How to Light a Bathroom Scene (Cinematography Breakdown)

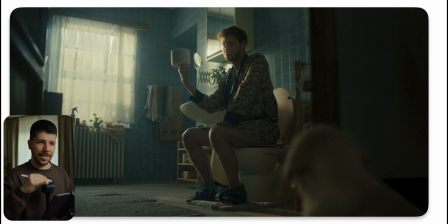492s
The reason is your whole scenery doesn't translate your lighting language, because when light is hitting him, it also hits the wall. So try to get a little bit of a light shaft.
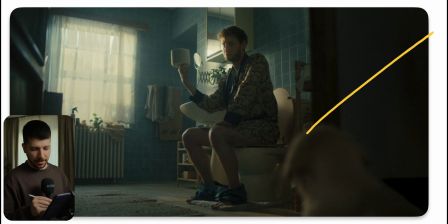505s
You see it a lot in movies, commercials. When there's a wall, they're just half lit with a little bit of gradient so that we can see,
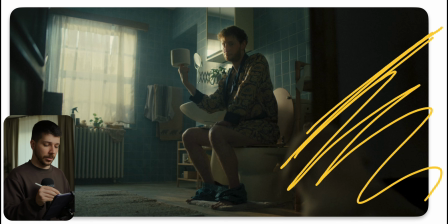514s
from there is the light direction, and not only he is getting light, also the wall. Then sometimes you throw a little light shaft on the ground when it fits the scenery so that we create more layers of light and the whole scene just works together.
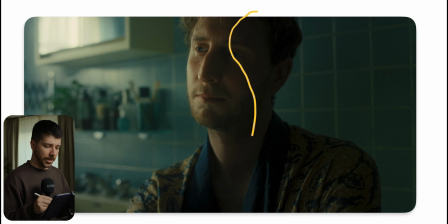530s
When we're going in for the close-up, you will probably notice something changed. The light is a lot softer, and this happens a lot. When you go in for the close-up, you can throw some diffusion 6x6, 4x4 in between,
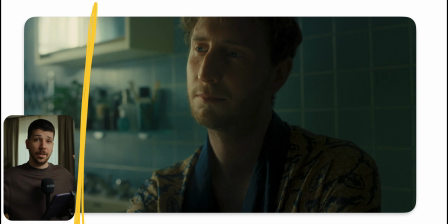545s
or just a frost frame and your hard source, because when you're shooting whites, you need to light harder to create contrast. But on a close-up, it doesn't look as flattering. So you just throw in a diffusion, put a little bit more power into the light, and this is how we get then this nice soft look on his face.
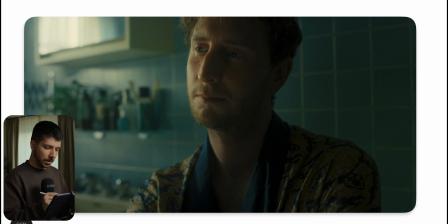565s
But we're still dramatic. We don't go for a lot of Rembrandt. The face is half lit. Don't be scared to a half lit look. I think a lot of people always try to move the light a little bit, and they always want this Rembrandt light.
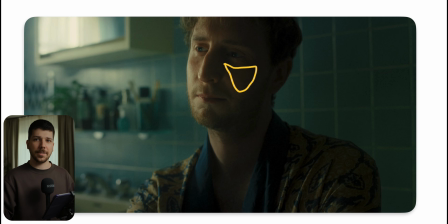579s
You don't need it most of the time. When the light is coming from the side, let the light feel like it's coming from the side. When it's fit the mood, you want it to be dramatic. Don't overthink everything, but it has to look perfect, because the world doesn't look perfect.
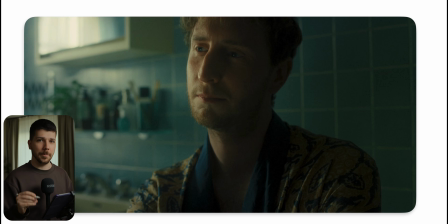592s
These imperfections are what makes the cinematography a lot better. So if you enjoyed this video, I would really appreciate a subscription from you. Check out the links in the description. My name is Marco Bagnoli and I'll see you next time.